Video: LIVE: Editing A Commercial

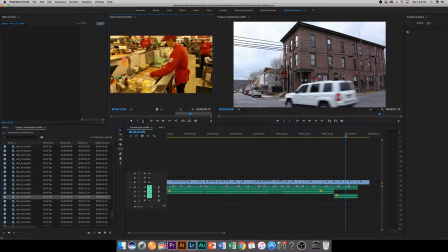It's why we edit with this as B-roll instead of having it as as regular footage with audio and everything.
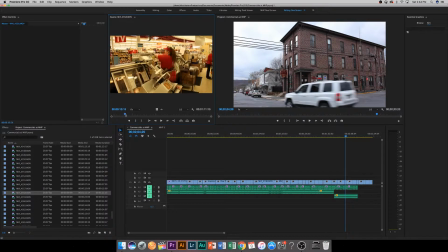No, I fell in it cleaning it out.
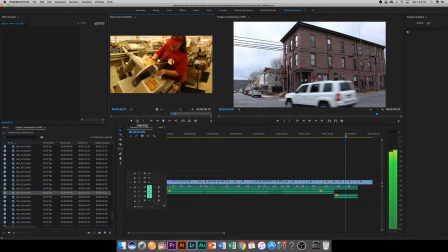And sometimes with just different places you go, you're gonna get like special permission to get some things. We were given special permission to go behind the counter there.
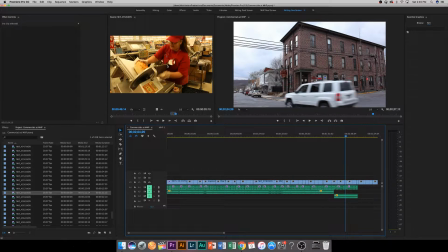Normally, that'd be a place where cameras are kind of off limits because sometimes places don't want to show like this in the background over here. If you can see where my mouse is. But you want to really showcase
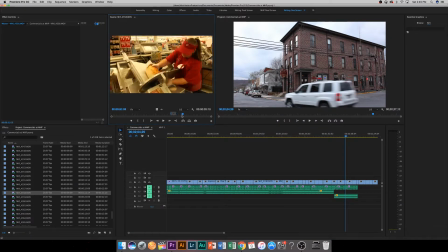that, oh, this is quality service here, and the way to do that was just get unique angles. Like for me, what I'm always trying to do, I'm not looking for what everyone else can see.
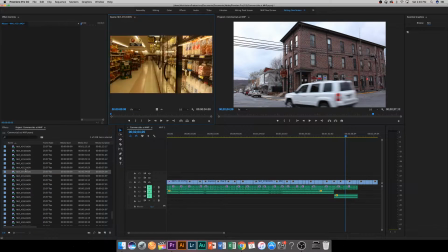Like everyone else that goes to a grocery store, right? They see, let me find a shot of it.
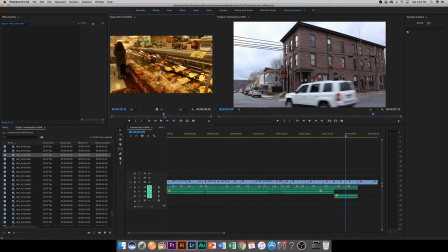They see this, right? So they see the front of the counter and, oh, someone else on the other side is waiting on them, right? But we want to show this angle where, you know, this is something that not everyone else gets to see.
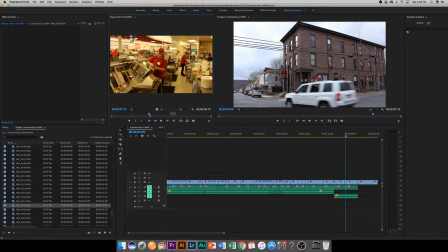But as you can tell, like, just look around. It is really clean, you know? Like, of course they have stuff out because it's a operating business, you know? But it is clean, and that's what we want to show of.
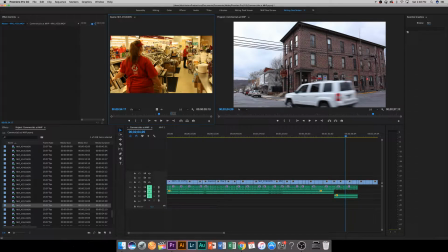Even the stuff that people can't see at this grocery store, it's all clean. Like, look how immaculate their crew keeps it. And, you know, in the background, you can see quality, you know? Like, just think about your shot sometimes. Think about unique angles that people normally can't see.
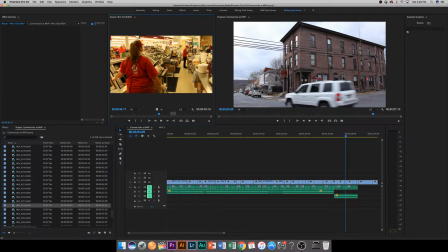For instance, if we're doing if we're filming like a concert or something, even for that kind of stuff, we're looking for just the most unique angles that no one ever looks at, right? No one ever gets to see because they're in the audience, you know?
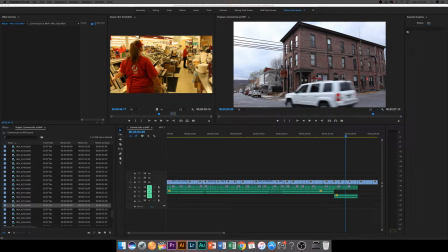So I'll show you a certain shot that we took a while back now. But I'll show it to you because I think it's a wonderful, wonderful shot. It's one of the more nicer shots we've gotten in the past year here.
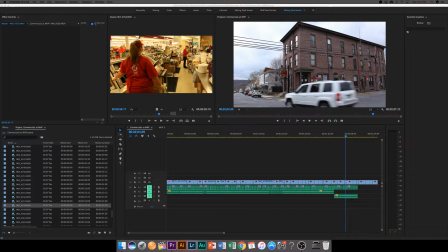Like, okay, so just trying to find it. And of course it's not here because that's what happens. I click on the wrong thing, and that's what happens all the time.
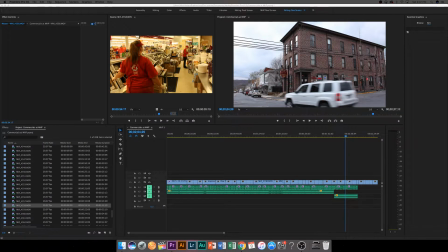Of course we're live, and I can't show you exactly what's on my other screen because I'm trying to find something else on my other screen.
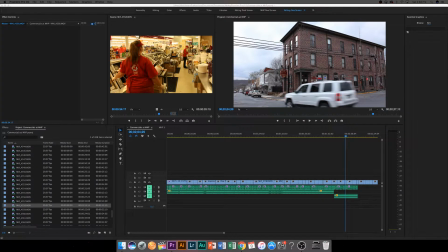I will find it eventually here.
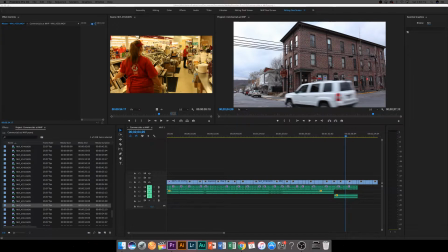Okay. Here's the shot, right?
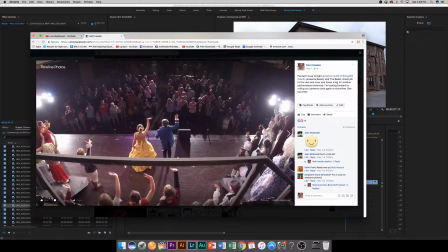So this is at a local musical that we film every year. And this shot was actually put up on top of the trussing that held the lights above the stage.
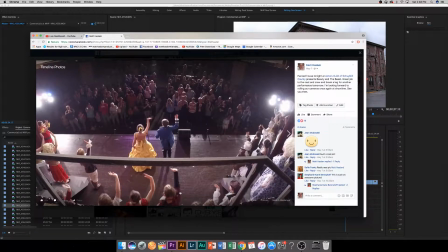So this is about, I would say, 25, 30 feet, if not 40 feet off the ground. So we actually had to, like, you know, get on ladders and stuff to put the cameras there.
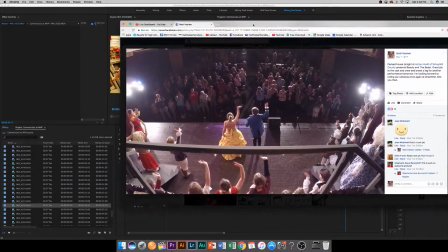But this is a really, really nice shot, and I kind of don't want to show that. But
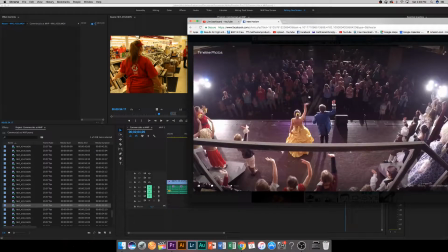this is a really nice shot that we got, and everyone loves it. This had
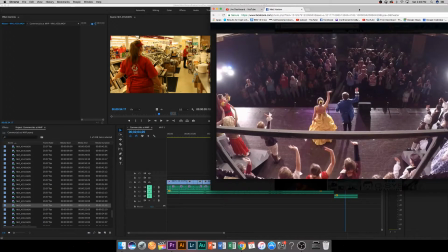like 8 shares, 8 people sharing it from the musical.
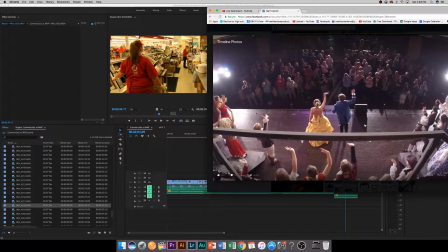A ton of people loved this shot, and we actually ended up using this shot in the packaging for that specific musical because it was such a unique angle. For instance, we have cameras right here, looking at different angles of the stage.
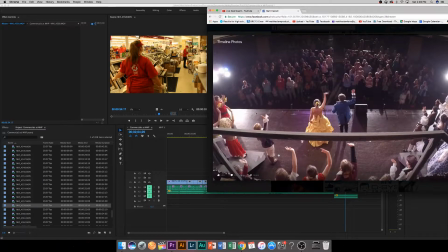This one's pointing this way, this one's pointing that way, of like just a really cool angle. Then we have another camera down here and another camera down here that are facing outward from the stage in an X pattern. This is directly in the middle, looking straight down, kind of thing. There's other times when we put a camera right above on other trussing, looking
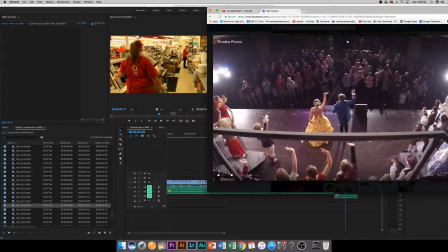completely vertically down. You want very unique angles.
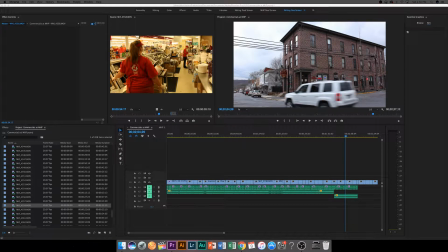The more unique angles you can get in a film, the better. And for instance, with this, this is something normal people don't get to see.
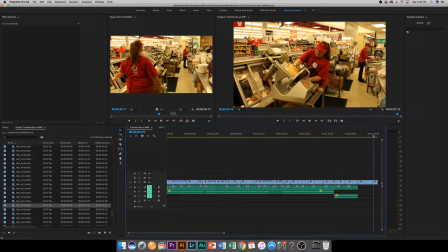Normally, you see the front of the counter, and we want to show you behind the counter, because that's something. And I know I'm gonna sit like a child now with my in the words of one of my favorite YouTubers, Diesel Designs Gaming,
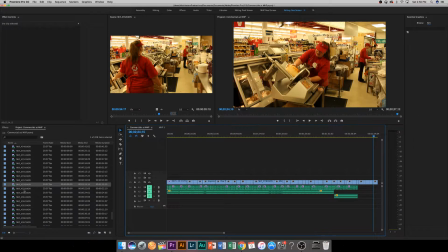I sit like a child. So I do sit like a child, actually, sometimes, but I just put my one foot underneath my other knee. I sit like a child.
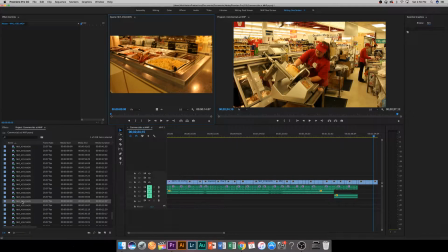So even though I have a perfectly good office chair desk, I don't sit like a normal person sometimes. If you're at an office most of your day, then you probably know what I mean.
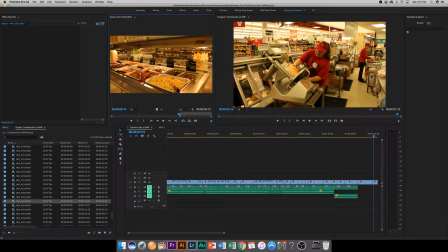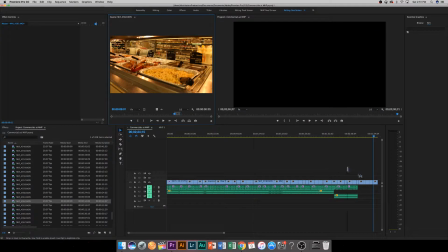So there's a shot I want.
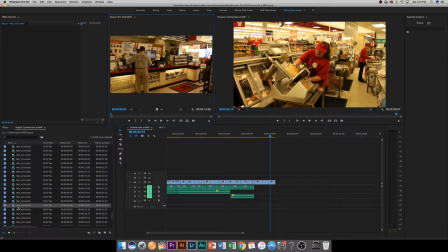And I'm kind of going to go through all these shots. Again, we don't want to show money, because that's not good in a commercial sense.
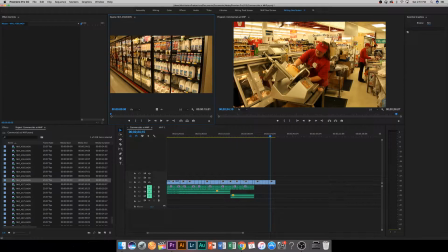Also, another thing to keep in mind is, as you can tell, like, all of this is full except for right there. That one spot, well, some there, but that's not really noticeable.
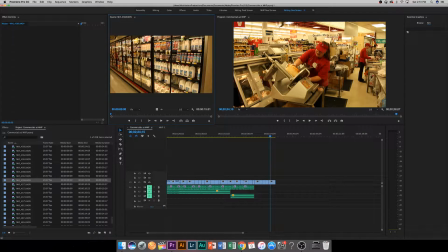But this one spot will ruin this entire shot. And so if you're filming something, especially at a grocery store, or anything where they have tons and tons of product on the shelves, I forget what it's called.
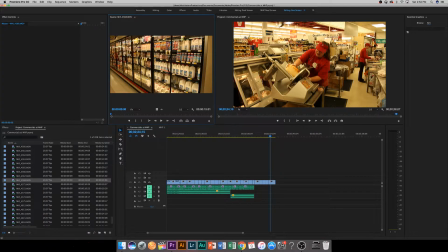But you just want to pull all the product to the front. And I used to work at a grocery store. I should know what that term is, but I know someone is watching right now that knows what it's called. So if you do, comment below. Like I said, we're live right now, so actually you can comment on the side screen if you want.
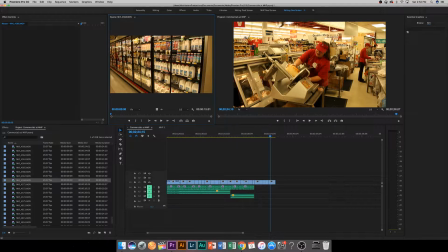But you just pull it all forward and make sure it looks all good. That's something I forgot in this shot, and unfortunately, that ruins the shot.